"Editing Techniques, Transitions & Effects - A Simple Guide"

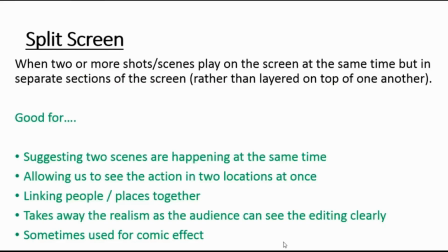[16:32]
So, for example, if we saw two people on a phone together, you might see one person on the phone on the left and the other person on the phone on the right.
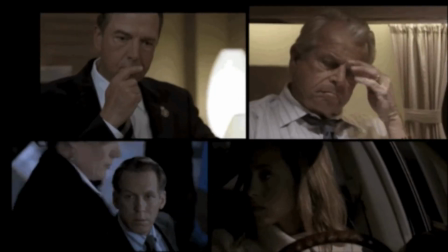[16:39]
It might suggest they're talking to each other. It allows us to see the action in two locations at once, which might help us to understand what's going on.
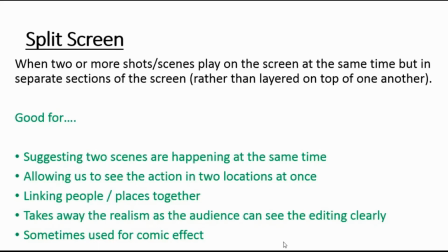[16:47]
It links people or places in those separate scenes together. The only reason you would use split screen is to either highlight a complete contrast between what's going on or to show that they are very similar in some way. And it takes away the realism.
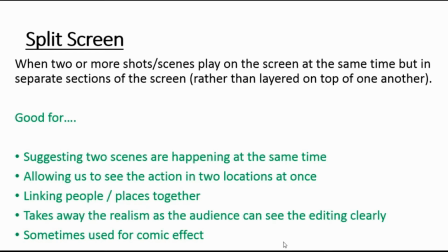[17:03]
If the audience can see the editing clearly, i.e. the screen has been split in half and they're both on screen at the same time, that is not realistic. And so it takes away the realism. And often it's used for things like comic effect. You might see it more often in music videos or in kids' TV, that kind of thing.
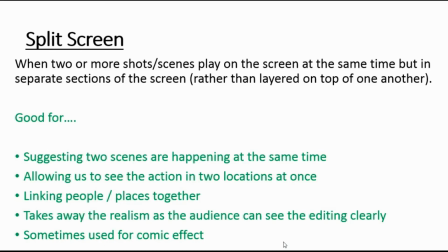[17:22]
It's quite a youthful way of filming. It doesn't happen a lot. So it's worth trying to notice when it does happen and working out why.
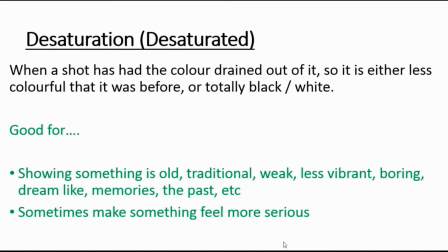[17:31]
If something has been desaturated, it's where the shot has had the colour drained out of it. And it doesn't have to be totally desaturated. There's obviously a spectrum or degrees in which you can do this.
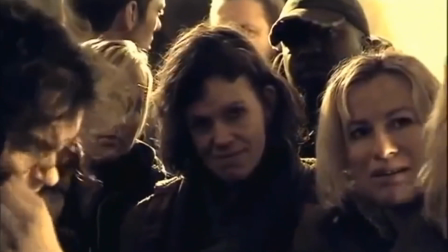[17:41]
And you might have done it on your phone in photo editing apps.
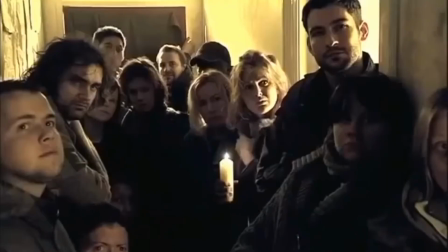[17:45]
If you desaturate a shot a little bit, it's just a little bit less colourful than it was before.
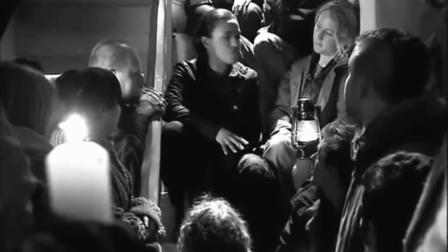[17:51]
If you desaturate the shot totally, it end up going black and white. So it depends on how much desaturation has happened in a shot.
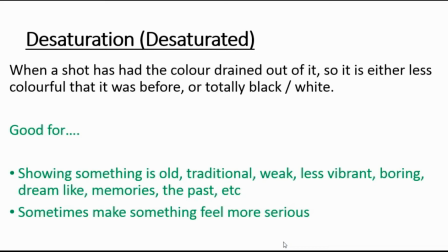[17:59]
But if it looks less colourful than it should be, it has been desaturated. Often used for making something seem old and traditional. If you want to show that somebody is weak or less vibrant or very boring, you might desaturate the shot.
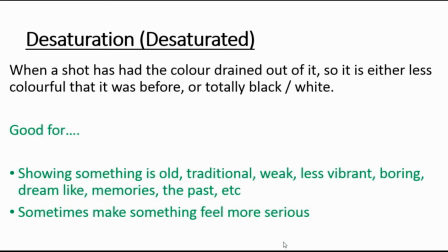[18:13]
Sometimes they'll use desaturation if they're trying to make something seem like a dream or a memory or the past. Because it helps us to see the difference between present day and the dream sequence or the memory sequence. And sometimes desaturating something can make it seem more serious.
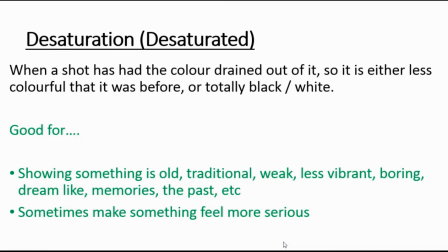[18:31]
So a black and white photo or a black and white moving image shot sometimes seems more serious than one that's in colour.
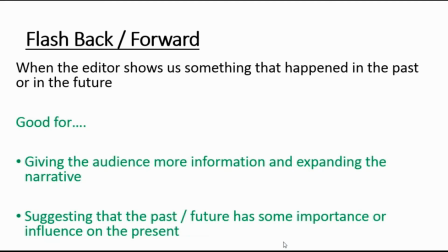[18:39]
A flashback or a flash forward is when the editor shows us something that happened either in the past or the future, obviously.
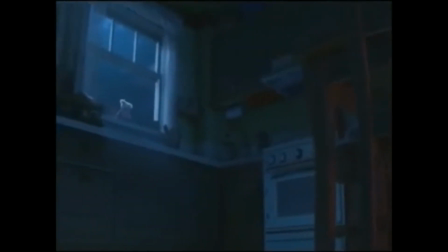[18:46]
And they will often use other editing techniques to make that clear.
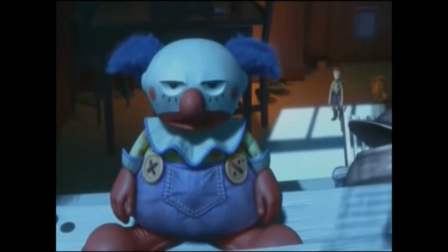[18:50]
So, for example, you might have a fade to white or a fade in from white to show us something from the past or the future.
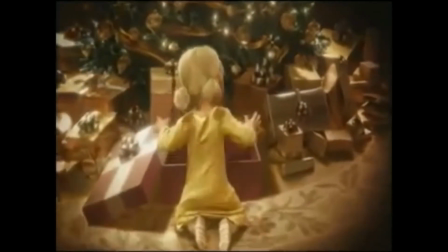[18:58]
You might use slow motion, you might desaturate it. So there's lots of ways in which the editor can make a flashback or a flash forward clear to the audience.
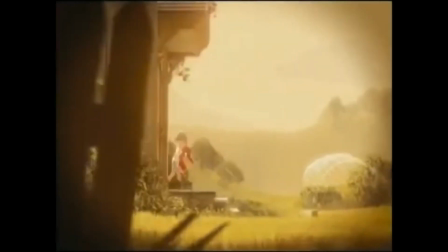[19:07]
Flashbacks and flash forwards are quite useful for giving the audience more information.
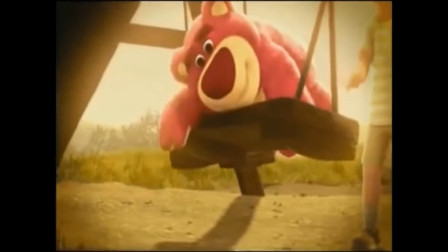[19:11]
So it helps us to understand the story or the narrative a bit more.
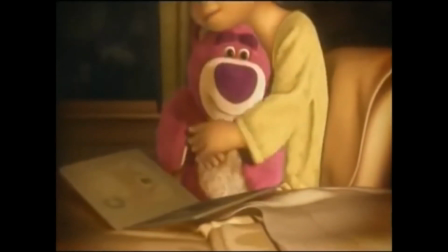[19:15]
It gives us some more of what actually has happened in the past to those characters or what will happen to them in the future.
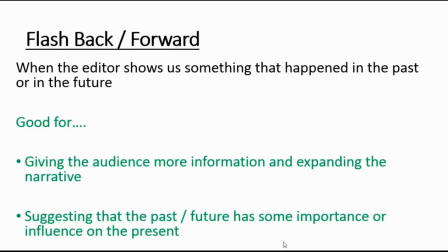[19:21]
And that helps us to understand a bit more of the story. And it also suggests that the past or the future, depending on if it's a flashback or a flash forward, has some kind of importance to what is going on in the present. There's no reason why an editor is going to show you a flashback to the past if
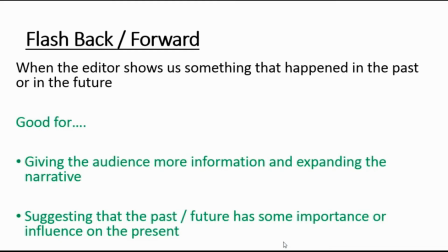[19:38]
it doesn't bear any relevance to what is going on in the present in that particular story. So it's quite useful for showing the audience something important.
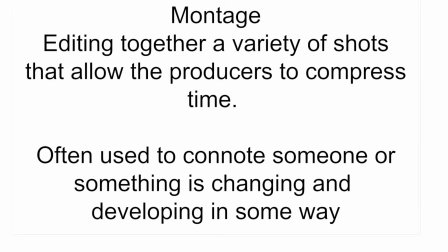[19:47]
Another video editing technique, which is often used in films, TV programmes and other moving image products, is a montage. A montage is a collection of shots or scenes from a reasonably long period of time that are edited together to make time almost compress.
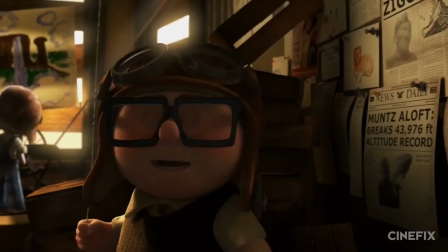[20:06]
The montage you're seeing at the moment on screen is from Pixar's Up.
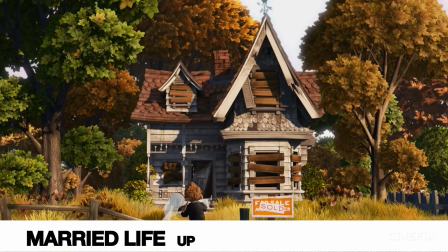[20:11]
We see short snippets from their childhood, meeting for the first time, eventually getting married, building a home together,
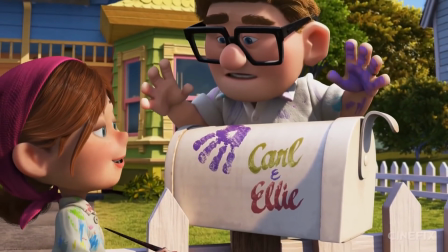[20:18]
and then are being unable to have a baby, and then eventually resulting in Ellie's death.
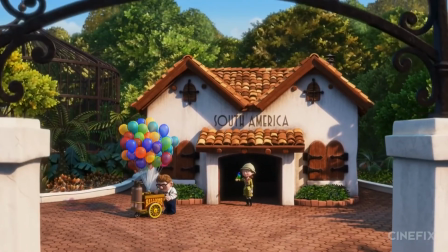[20:25]
And this is the very beginning of the film.
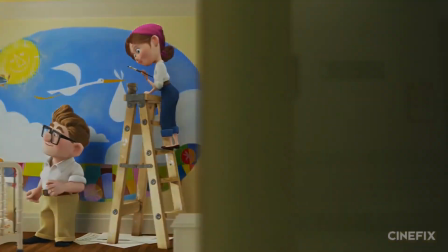[20:28]
This allowed the filmmakers to compress 60 or 70 odd years of Carl and Ellie's lives into the first 2 minutes of the film.